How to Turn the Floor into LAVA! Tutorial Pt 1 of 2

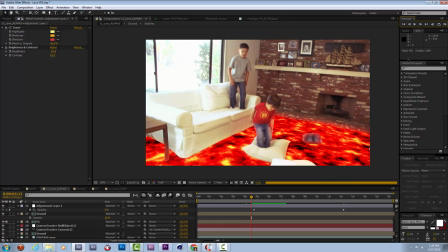So hopefully if I've timed the ramp well, as we get to around here, the room should be starting to transform red.
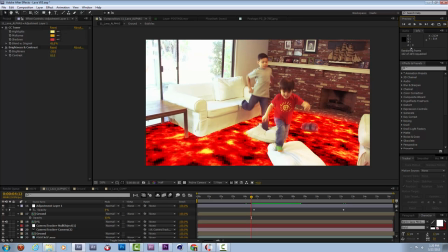Looks like I could pull my second key up to be a lot sooner than it is right now. Because I feel like by the time we're out of here, the room could be turning a little more red. There we go. So doing my best to combat this bright white light.
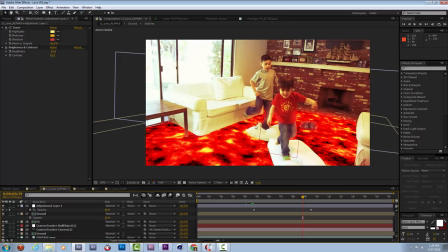It's kind of weird. I really have no idea what would happen with lighting if this was a real lava and that was a bright window next to it. So we're just going to guess that this is okay. One thing you could always do is, if I had a duplicate of my ground plane, I can generate a ramp on top of it.
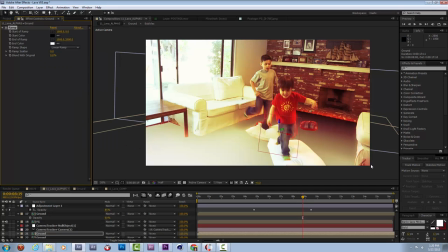That's going to kill everything.
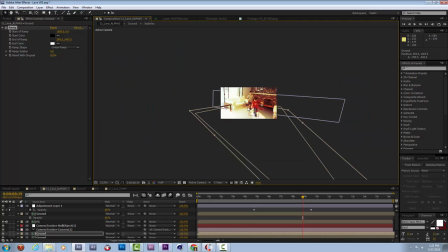But I could put a ramp here by the window to kind of be adding this glow to the room. Adjust that so it looks like the couch is sort of making a little bit of a shadow into the room.
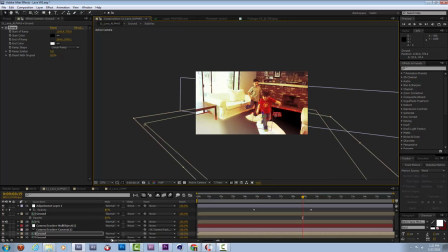And now I can apply this as an overlay. Maybe is it just a multiply? Nope. How about a slight screen?
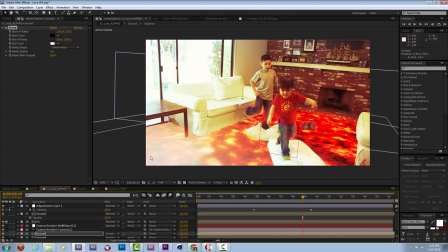That's interesting. I kind of like what's going on here. I'm going to make that a little bit more subtle and use it a little bit.
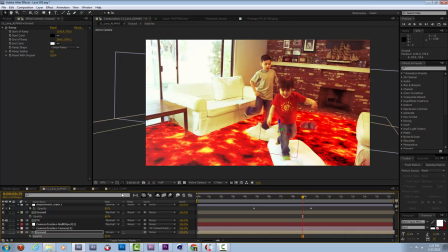So now if I turn that up a teeny bit, it's going to brighten this side of the screen just a little bit. And I should maybe make the end color be something like yellow instead of white. That's interesting.
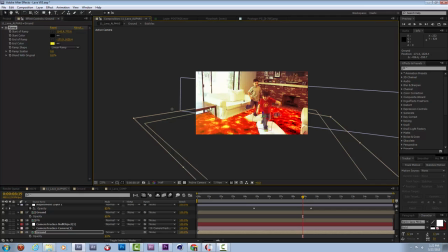It makes it so it feels like this side of the lava is maybe getting some light from outside.
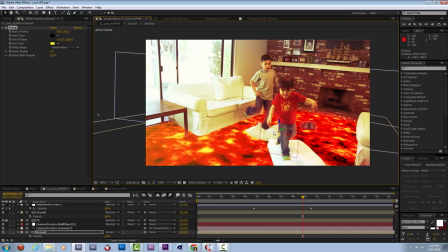I know that I don't really know what would happen if you hit lava with a bright light, because parts of it are almost stone and parts of it are their own glowing plasma. But I actually think that this effect is helpful somewhat, because it brightens this side of the room,
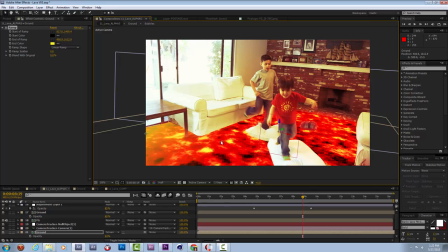which makes this window section a little bit more forgiving, so you don't have that hard line right here.
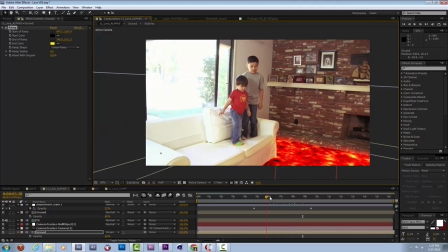I'm going to leave that. I like it.
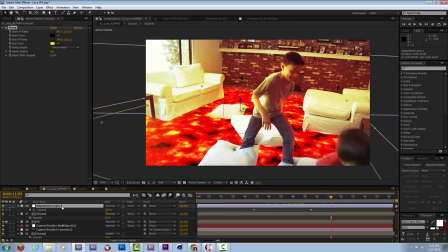So now we've still got a little bit of this weird color correction going on there. I'll probably need to double check with my wife, because I have no idea what is happening here.
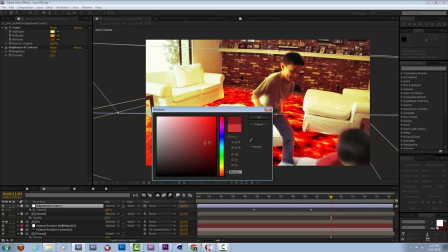Turn this down a little bit. Turn this to red, maybe.
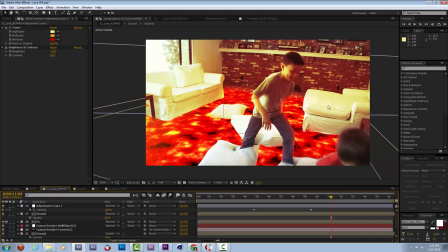So a little bit of funkiness on there, mostly because I think these couches are so bright white, they're really hard to wrap anything else on top of in terms of a color correction without making them look a little bit silly.
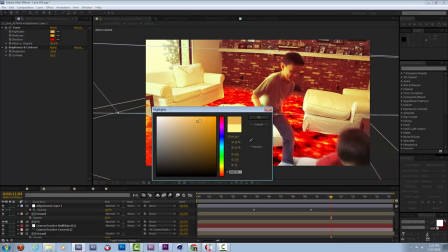I don't know what would happen if I brought the highlight roof down a little bit to the red. Kind of orange realm.
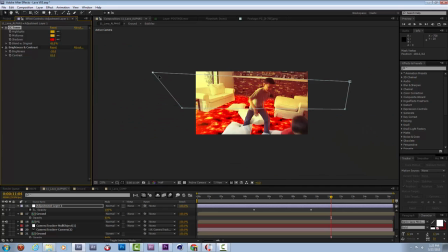I'm still combating the light, natural light from this window, which maybe what I could do is just this mask from the beginning should kind of exclude what's getting hit by the natural light and just focus on hitting and affecting all of the couch and stuff over here.
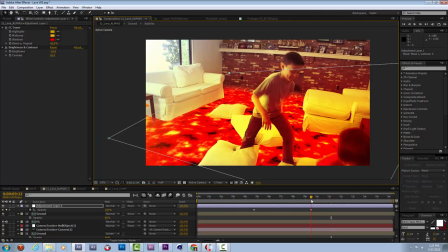That could work if that were set to something less than 100%.
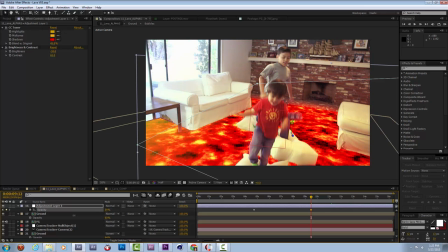Okay, let's turn this up just a little bit. So at its height, it's doing that. I can live with that. It's kind of an interesting effect.
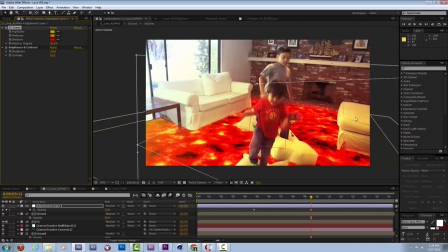It's turning this stuff a little bit yellow, kind of red. I'm going to blend it in with itself a little bit more. And all of this is trial and error.